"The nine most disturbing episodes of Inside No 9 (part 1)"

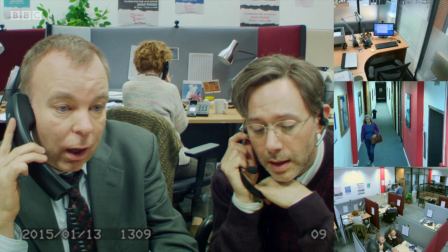You can actually see the actors walking from one feed to another.
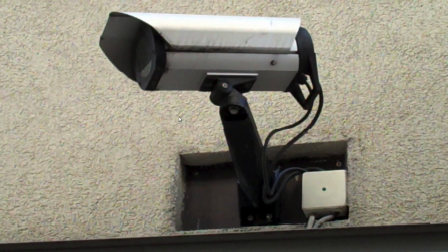This heightens the feeling of paranoia as the story develops, especially once you realise the calls might be coming from inside the building.
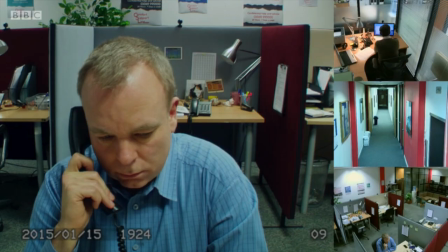It even shows us Andy's hoax caller hiding in plain sight, though it's all too easy to miss this on the first viewing.
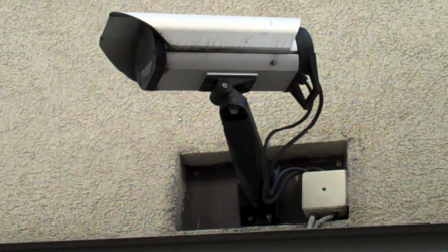The CCTV style really comes into its own during Andy's first phone call with Chloe.
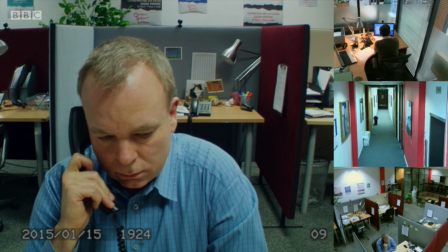The camera remains static and the conversation plays out in one long, unbroken take, with no edits, distractions or cutaways.
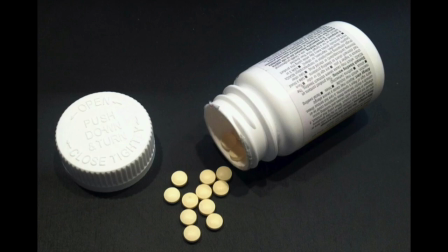Just like Andy, the viewer is held hostage and we're forced to sit and listen helplessly as a young girl appears to end her life. It all makes for a highly dramatic and deeply uncomfortable watch.
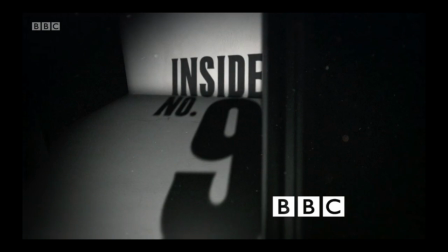The first time I saw this scene I actually had to pause the episode and take a moment before carrying on. The idea of talking to someone who wants to die and not knowing how to help them just felt a bit too real. Honestly, I was relieved when Chloe called for the second time because it meant that she was still alive.
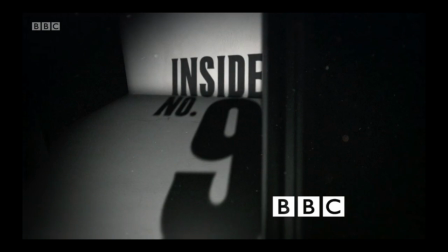Demented done possibly dangerous, but still alive.
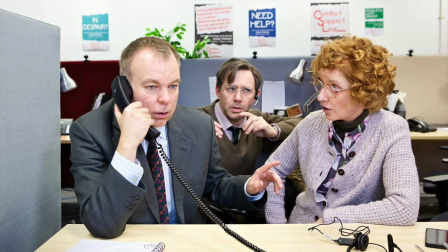In the end, Chloe wasn't who she said she was, but it made me wonder, how realistic was that conversation with Andy?
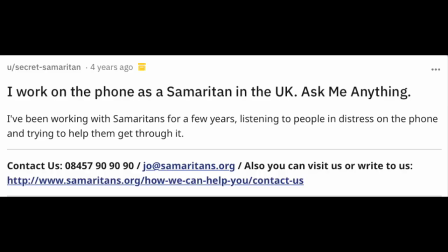Would things play out that way in real life? The following was taken from an AMA with the Reddit user SecretSamaritan.
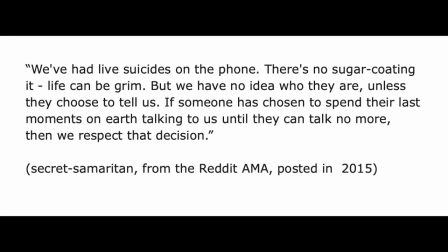We've had live suicides on the phone. There's no sugarcoating it. Life can be grim. But we have no idea who they are unless they choose to tell us. If someone has chosen to spend their last moments on Earth talking to us until they can talk no more, then we respect that decision.
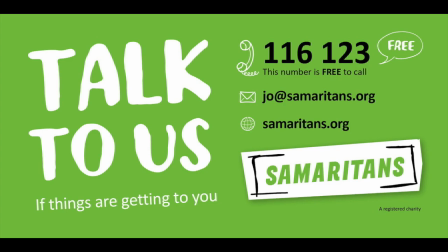For anyone who wants to learn more, you can find links to the Samaritan's homepage, page, as well as the AMA, in the description below.
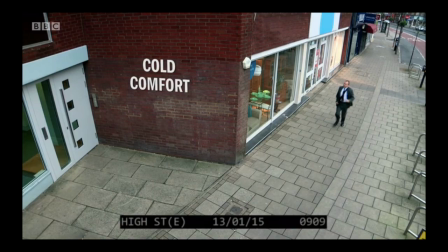When I watched Cold Comfort for the second time, I noticed something strange going on with the audio.
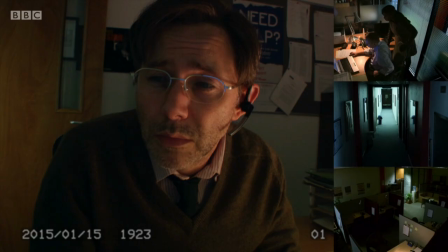We know Rhys Shearsmith's character was the one being Chloe,
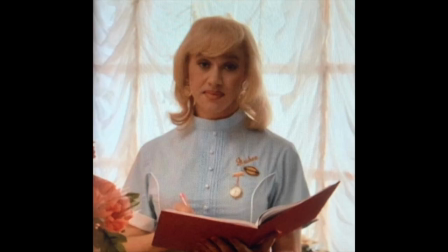and it's not exactly the first time Rhys has played a woman, but that's not his voice we hear during the first call.
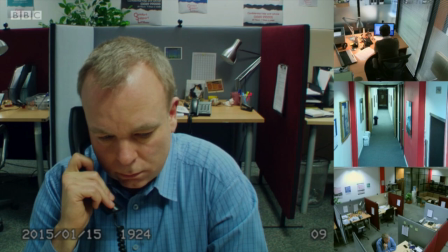However, his voice does start to emerge over the course of the episode. This was achieved by having two performers for Chloe.
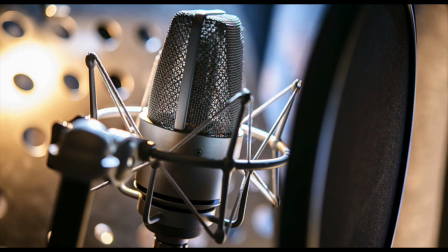One was Rhys, and the other was an actress named Vicki Hall. Apparently the actors would listen to each other's takes, then re-record their lines until both had produced a near-identical tone of voice.
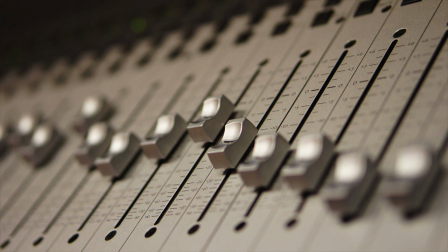The recordings were then mixed together, with Vicki being heard exclusively at first, until Reece's voice gradually starts bleeding through. This effect was so subtle that I completely missed it the first time around.
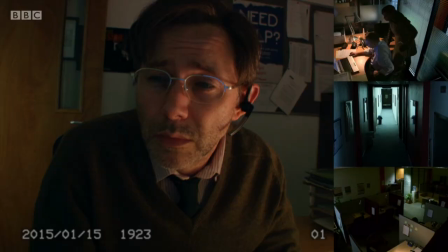Finally, let's talk about George, the man who pretends to be a suicidal teen. We know it's not the first time he's done something like this, as his calls to Andy's predecessor, Victoria, caused her to have a nervous breakdown.
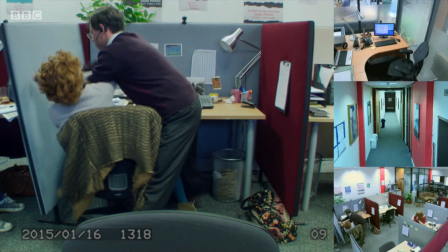We see he's prone to violent outbursts when he attacks Liz and how he manages to manipulate his way out of trouble,
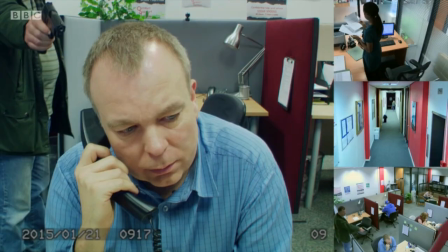forcing his victims to take the fall. Worst of all, his actions have resulted in the deaths of at least two people. The cat lady who killed herself after calling the helpline and Andy, who's about to be murdered right before the credits.
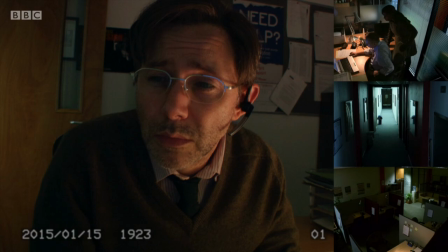Bear in mind, these are just the crimes we know George has committed and mostly gotten away with. Who knows how many more lives he's ruined over the past 27 years. I guess what Liz said rings true.
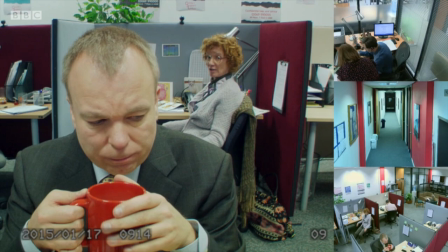The volunteers are more fucked up than the people ringing in.
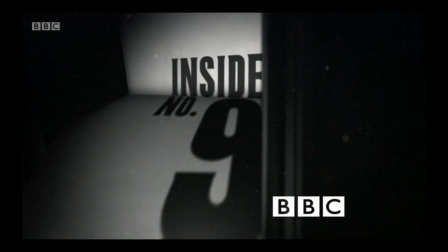So, those were my entries, so far, in the 9 most disturbing episodes of Inside Number 9. What do you think? Any thoughts on which episode deserves the number 1 slot? Nearly Basically everyone I ask has a different answer, so I'd love to hear from you all.
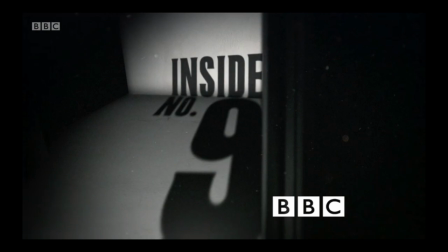Leave your comments below and don't forget to like, subscribe and ring that bell if you want to hear my top 5.
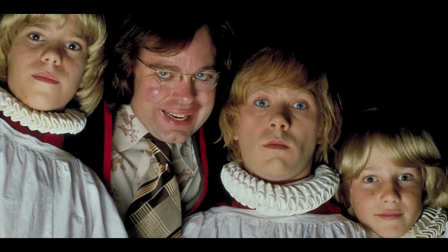Till then, good night, sleep tight and don't let the bugger bite you.